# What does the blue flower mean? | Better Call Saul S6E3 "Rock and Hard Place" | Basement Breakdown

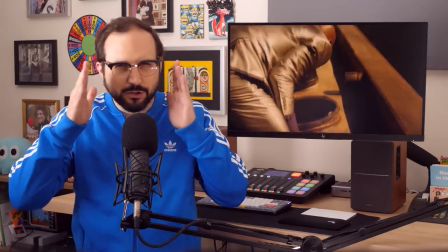[0:00]
Hey everybody, it's time for another Basement Breakdown, and as usual, I'll be looking deep into the most memorable images from an episode of TV.
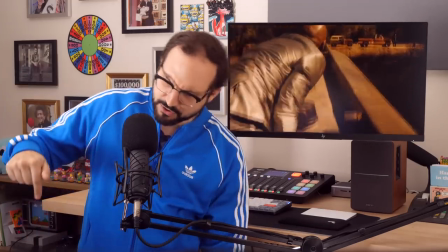[0:08]
We're probing beneath the surface because once you start poking your head around down there, you never know what you'll find.
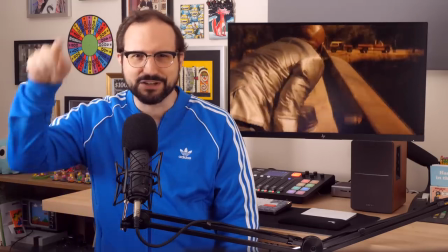[0:15]
Let's get going. Better Call Saul, Season 6, Episode 3, Rock and Hard Place.
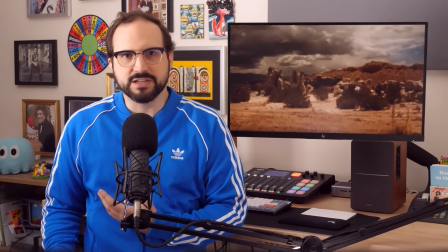[0:24]
I'll start with the opening shot. It is just the one shot we see before the opening credits, but it's a long one with complex motion involved.
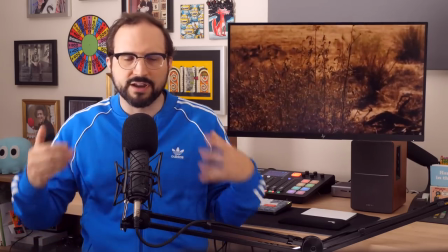[0:32]
The camera is acting as a storyteller here, speaking to us in a rich but somewhat mysterious language of image and motion.
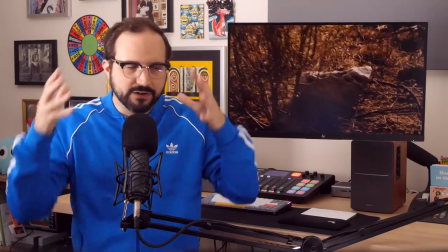[0:40]
This shot is designed to be experienced twice. The first time you see the shot, it's largely an aesthetic experience.
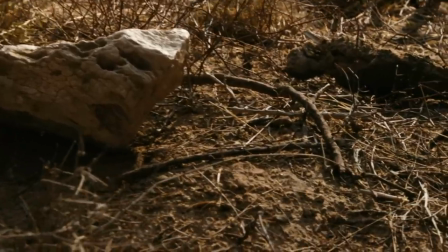[0:48]
There's very little specific meaning to discern from what we see.
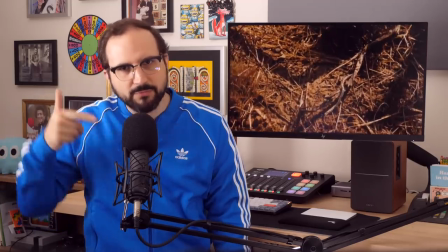[0:52]
But at the end of the episode, you experience the shot a second time through your memory of it at least, maybe later by actually re-watching the episode.
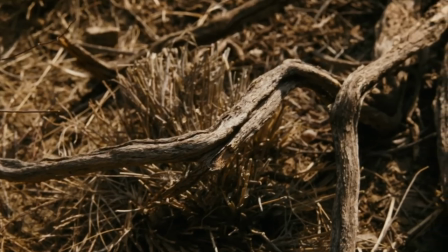[1:01]
And that second time around, of course, we know what happens. Once we know what happens, these visuals tell a more particular story.
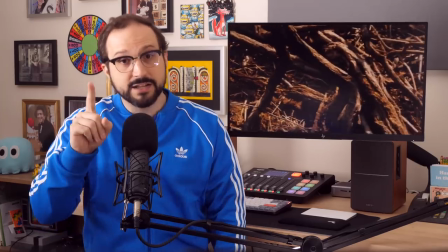[1:08]
Some of the images take on a specific meaning. Then again, some of them don't, which is perhaps even more fascinating.
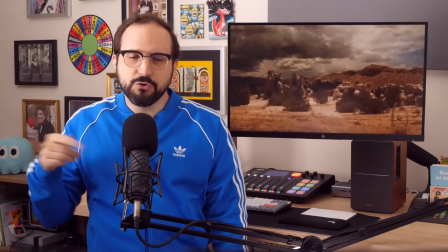[1:15]
I do want to emphasize this. Don't forget that first time.
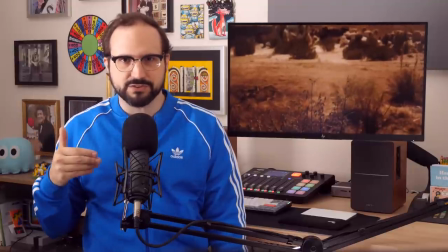[1:20]
Don't forget that before all the details get filled in, these images have to speak for themselves, be beautiful in themselves with very little context.
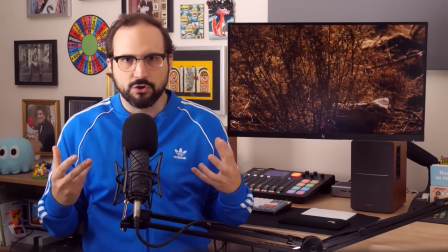[1:28]
That's part of the artistry in this sort of cryptic, wordless opening sequence, which is a common device in both Breaking Bad and in Better Call Saul.
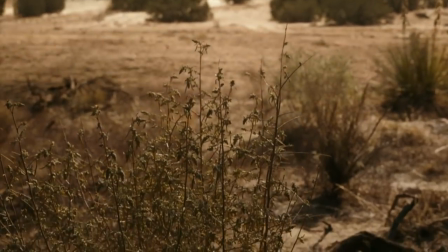[1:37]
So let's start with an aesthetic reading. What story does the camera have to tell in this opener?
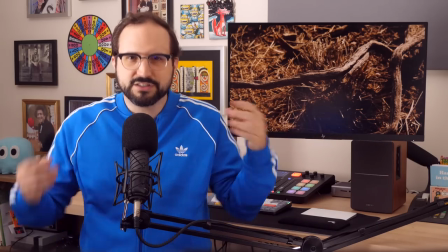[1:42]
Well, at first, it's a pretty Spartan one, right? There's an aspect of the tease to this camera motion.
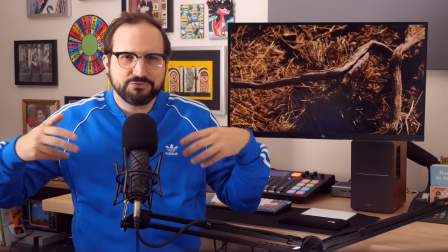[1:48]
When the camera starts to move, you naturally expect it to arrive somewhere.
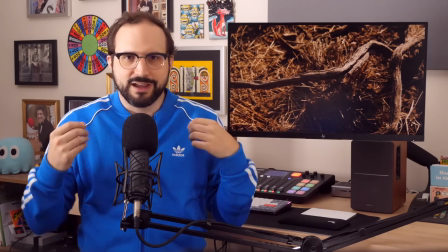[1:52]
That's kind of what camera moves do, and they tend to show you something along the way, right?
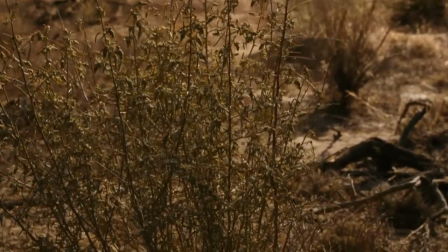[1:58]
Nope, not here. For a long stretch, this camera move refuses to do any of that.
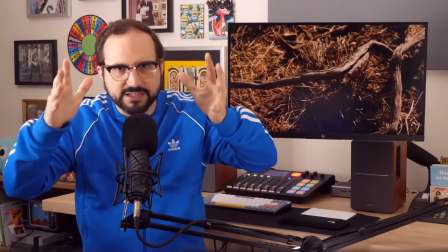[2:03]
We're following the lines of this dried-out plant downward, and when we get to the bottom, there's nothing there.
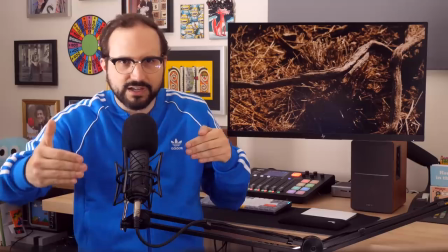[2:10]
Okay, now we're pushing past this rock, back over this chunk of dead wood, where we're gonna find more dead wood.
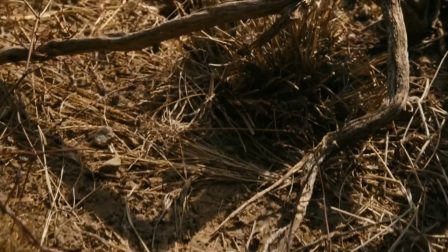[2:18]
Before you know it, we're an entire minute into the episode and all we've seen is a bunch of dead and dried out stuff.
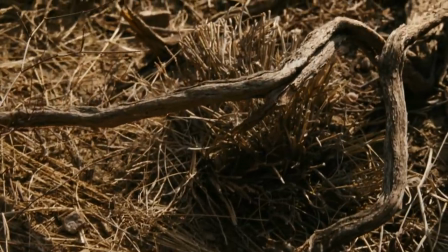[2:24]
All you hear is the thin, desiccated clicks and buzzes of insects.
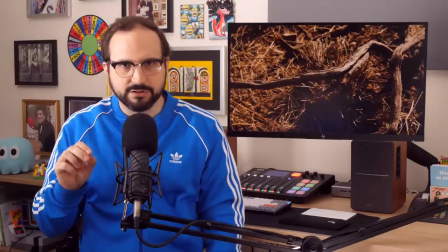[2:30]
And after a while, one distant thunderclap that hints at the coming turn.
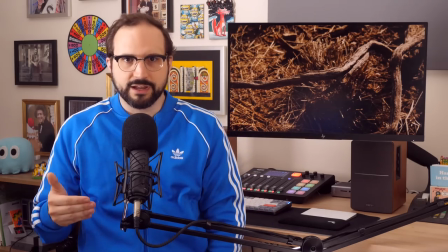[2:37]
I don't know about you, but after a full minute of looking at a bunch of dead and dried out stuff in the middle of the desert,
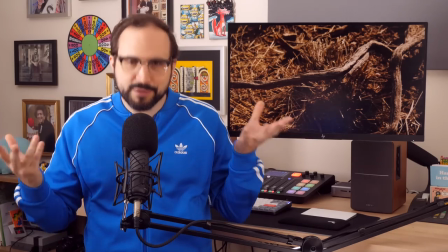[2:44]
my natural expectation is the next thing I see will be dead and in all likelihood dried out.
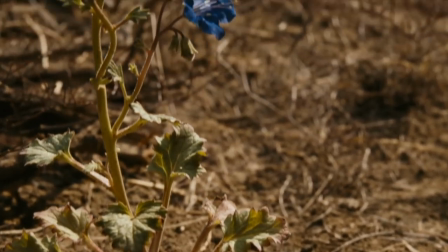[2:50]
Instead, we see this.
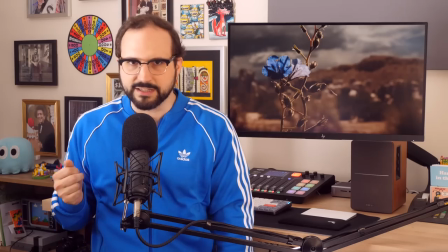[2:52]
A flower that, thanks to all the time we just spent looking at brown and slightly darker brown, looks incredibly blue and ridiculously alive.
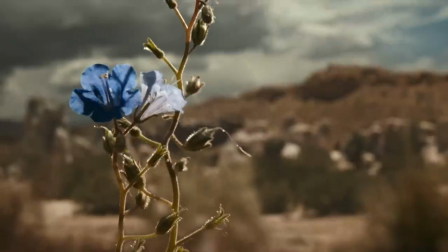[3:01]
It seems impossible that this flower could be surviving here, let alone growing, bursting with color.
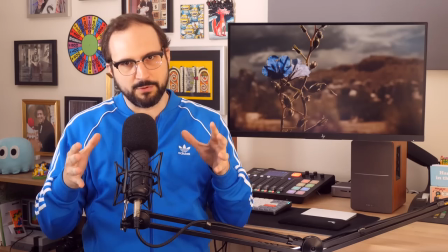[3:08]
This flower is the pivot point of the opening sequence, right? Visually everything revolves around it.
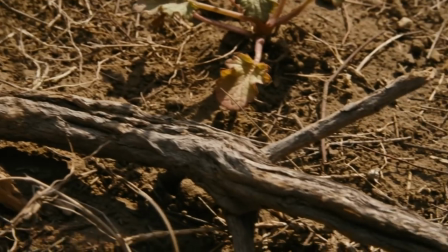[3:14]
When we see the flower, the color temperature shifts from very warm to cool.
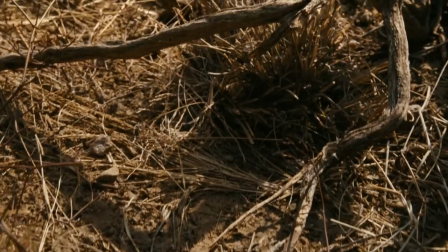[3:20]
The soundtrack transforms from dry clicks and buzzes to the soft, gentle wash of rainfall.
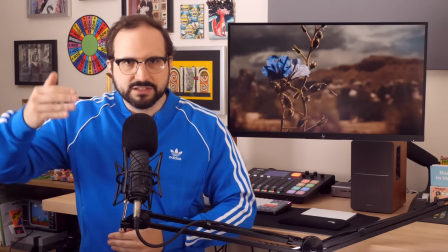[3:29]
This flower is the first time this camera move comes to a stop again.
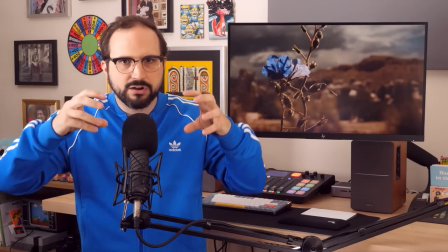[3:33]
We're going to keep track of all the places where the camera stops because those are inherently important in the storytelling language of the camera.
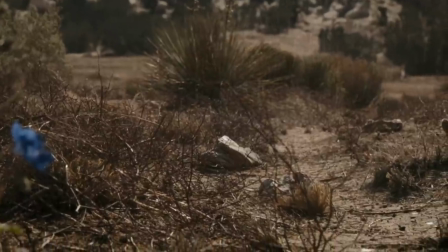[3:41]
So the blue flower is one stop. Mark it down. The next pause in the motion comes when the camera drifts to this frame in peculiar fashion.
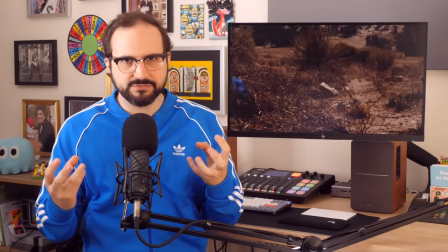[3:50]
Why did we stop here? What is the subject of the shot at this moment? There's none apparent.
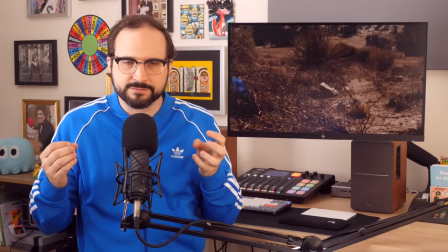[3:56]
Maybe this rock in the middle of the frame, but it's not quite in focus. The picture lacks a clear subject because it's a picture of absence.
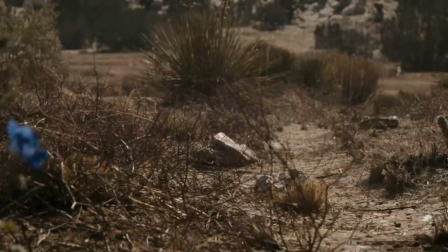[4:05]
The emptiness of the frame is the point.
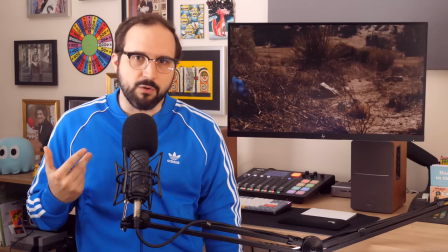[4:08]
And look, when I say it's a picture of absence, I don't mean that the first time I watch this, I'm sitting here thinking, ah, a picture of absence.
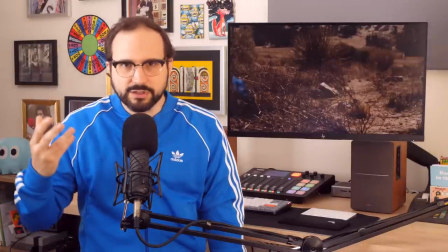[4:15]
I'm sitting here thinking, huh? What am I looking at? Taking it all in for the first time.
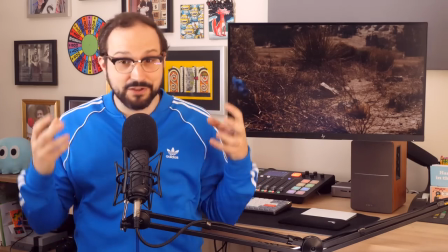[4:21]
That's part of the experience. Don't be afraid to say, huh?
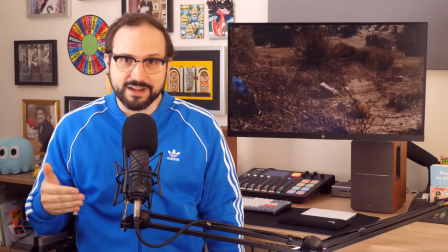[4:26]
I say it all the time, especially because I know by now that those huh moments are where the real fun starts.
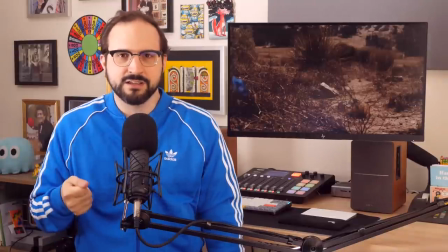[4:32]
As long as you follow up that perplexity with some curiosity, you can start to get some interesting answers from the artwork before you.
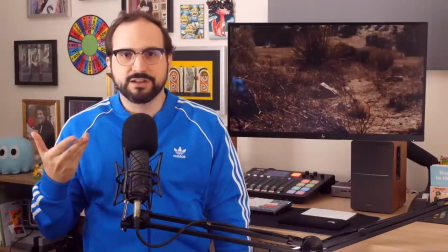[4:40]
What are we looking at here? Well, the frame tells me nothing. Why are we looking at nothing?
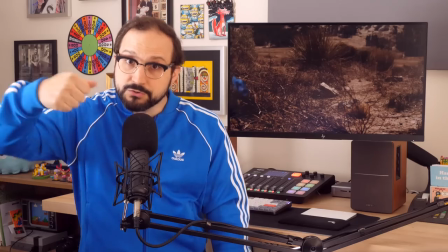[4:46]
What's missing? Those prove to be the important questions.
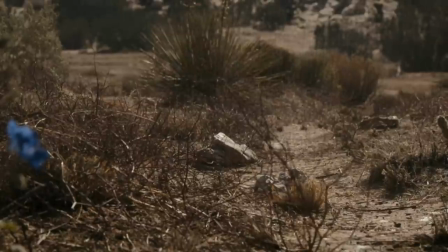[4:50]
The camera stays still long enough for us to notice the absence and start to ask those questions,
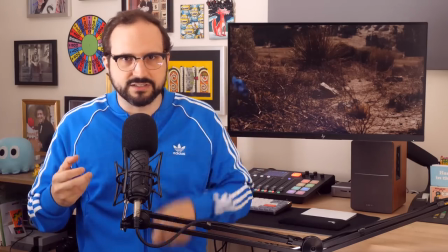[4:56]
not in so many words maybe, but in our processing of the scene. Now we arrive at the camera's final stop.
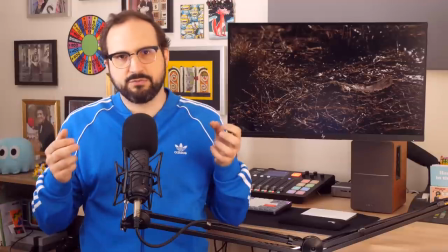[5:03]
The picture is underlined by some plink-plink Foley art that basically grabs the viewer by the lapels and says, hey, look at that shard of glass.
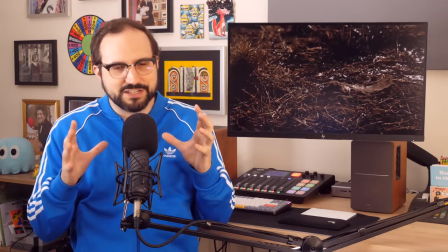[5:11]
If you remember anything from this opening scene, remember that shard of glass.
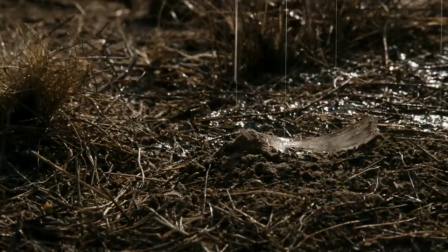[5:17]
The sound effect is a neon sign pointing at Chekhov's gun, and the sign says, this thing's gonna be important, as Chekhov's gun typically is.
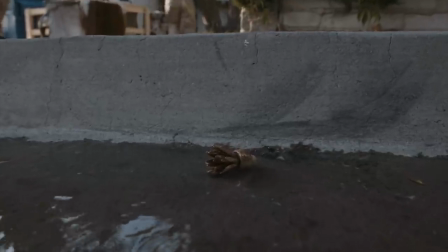[5:26]
In this way, the glass shard also echoes the image at the end of the wine and roses montage,
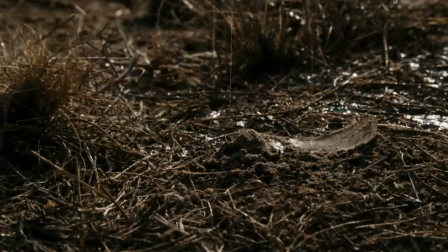[5:31]
which fixated on that bottle topper, another sharp object depicted in close-up amid a cleansing flow of water.
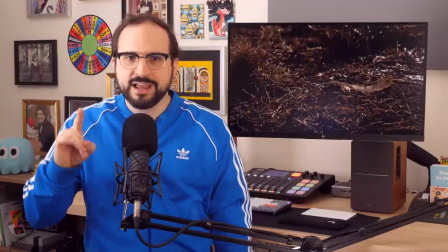[5:39]
And another instance of the show saying, hey everybody, this thing's going to be important. The question is how.
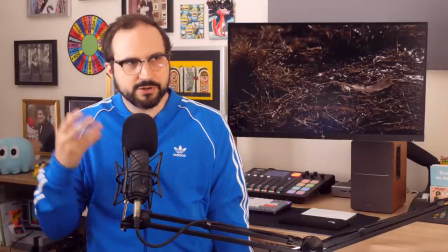[5:45]
You can't miss the glass shard, right? And it's a good thing because the opener is so cryptic, you have to give the viewers something to hang their hat on.
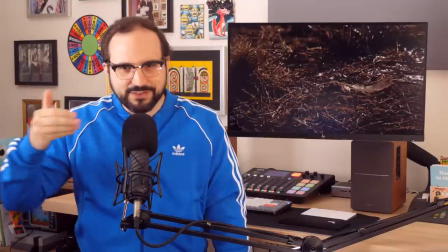[5:53]
And here it is. Plink, plink, plink. It comes off as an incidental addition to the sound mix, but that plink, plink,
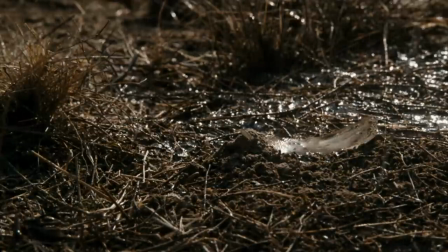[6:00]
plink sound allows the editors to direct our focus where it needs to be in the frame.
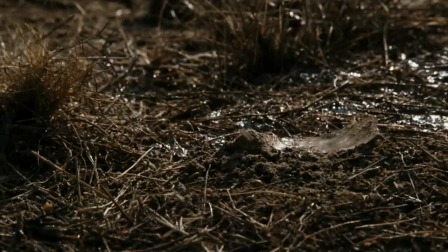[6:06]
Without plink, plink, plink, the shard of glass, yeah, you'd notice it, but it might just read as debris. You wouldn't have that reassurance of, yeah, you're supposed to be looking at this thing. That's a simple but important concept to understand about audio and motion pictures.
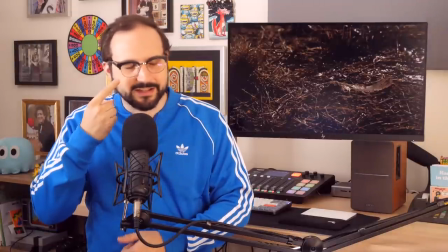[6:20]
Often the sound mix is about directing the viewer's eye. So here are the camera stops in the opening.
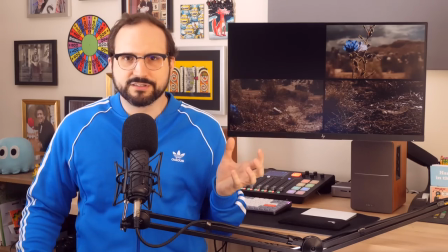[6:27]
I've been keeping track. And you've probably noticed there's a gap in my little diagram here.
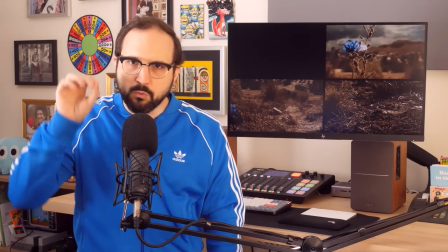[6:32]
Maybe I'm just terrible at graphic design, but actually there is one more time the camera is still, and that's at the very beginning.
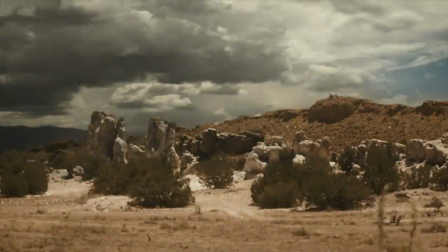[6:39]
We open on a wide angle of this rocky landscape with this U-shaped notch in the ridge.
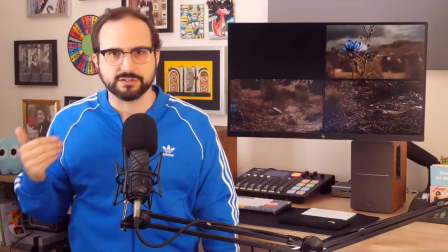[6:45]
Maybe you didn't take much note of it the first time you saw it. I certainly didn't. It's designed to hide in plain sight.
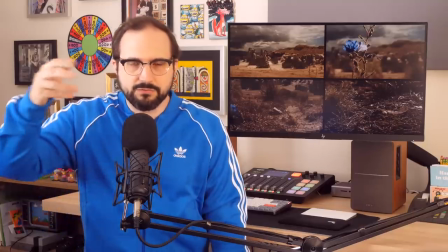[6:52]
So those are the four times the camera stops to take a picture, and they are the four pieces of the puzzle, so to speak, in this opening sequence.
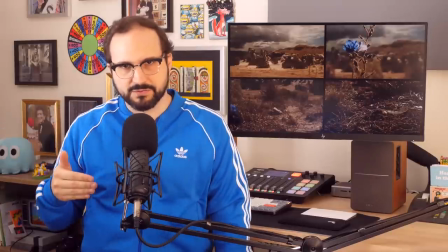[6:59]
Now that we've been through this shot from a first time point of view,
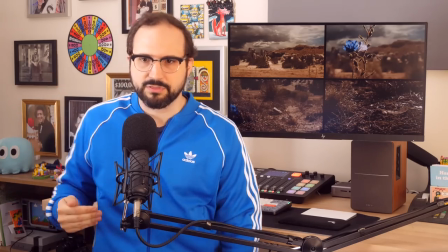[7:04]
I'm going to work back through these images and connect some dots, starting with that notch, which is a pretty simple dot to connect.
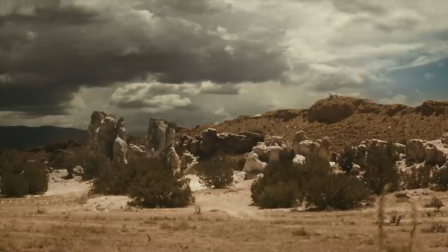[7:11]
It establishes location. We see this notch here at the opening, and later Mike has dropped off on the other side of it.
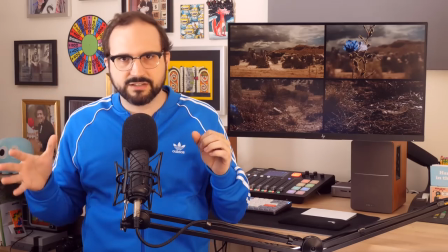[7:18]
So we know the opening shot and the climax of the episode occupy the same space.
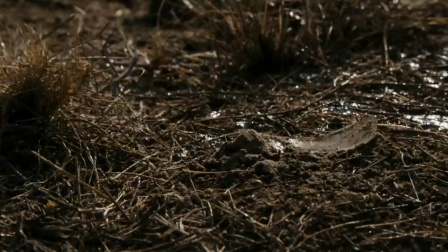[7:22]
We know, not that you would ever doubt it, that this shard of glass is THE shard of glass.
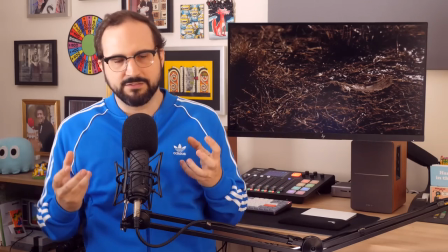[7:28]
And let's talk about that glass. Images of glass have featured prominently in Nacho's storyline lately.
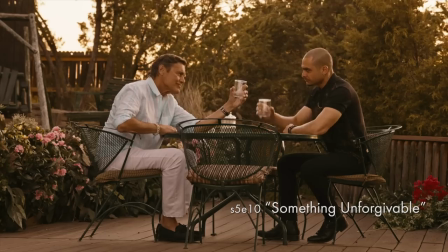[7:34]
We saw him share a toast with Don Eladio in the season 5 finale.
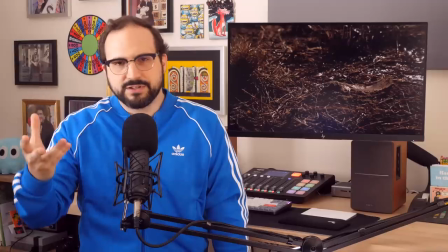[7:41]
And later in that episode, he does the same with Lalo.
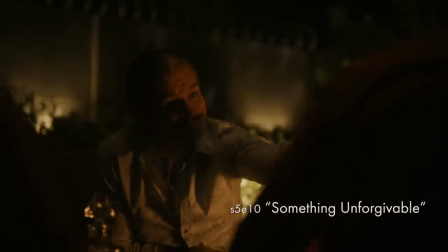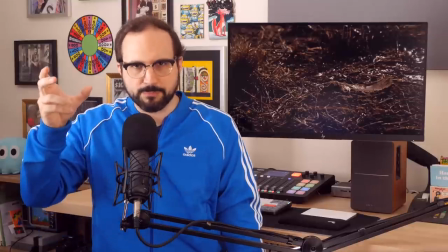[7:50]
Both times raising a glass as he perpetuates a high-stakes fiction about himself.
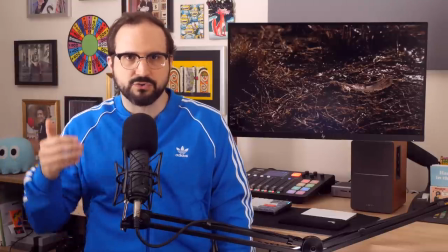[7:56]
The moment Lalo begins to understand Nacho's deception is portrayed with a rack focus from Nacho's glass to Lalo's gaze.
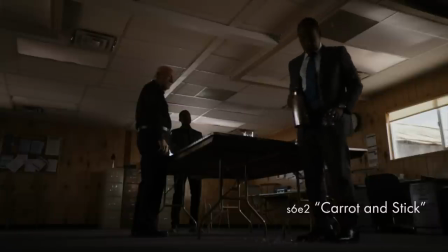[8:03]
And of course there's Fring's glass and carrot and stick, which shatters as they discuss what to do about Nacho.
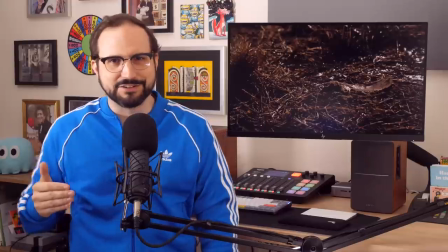[8:10]
And I talked about that odd little interlude in my last video.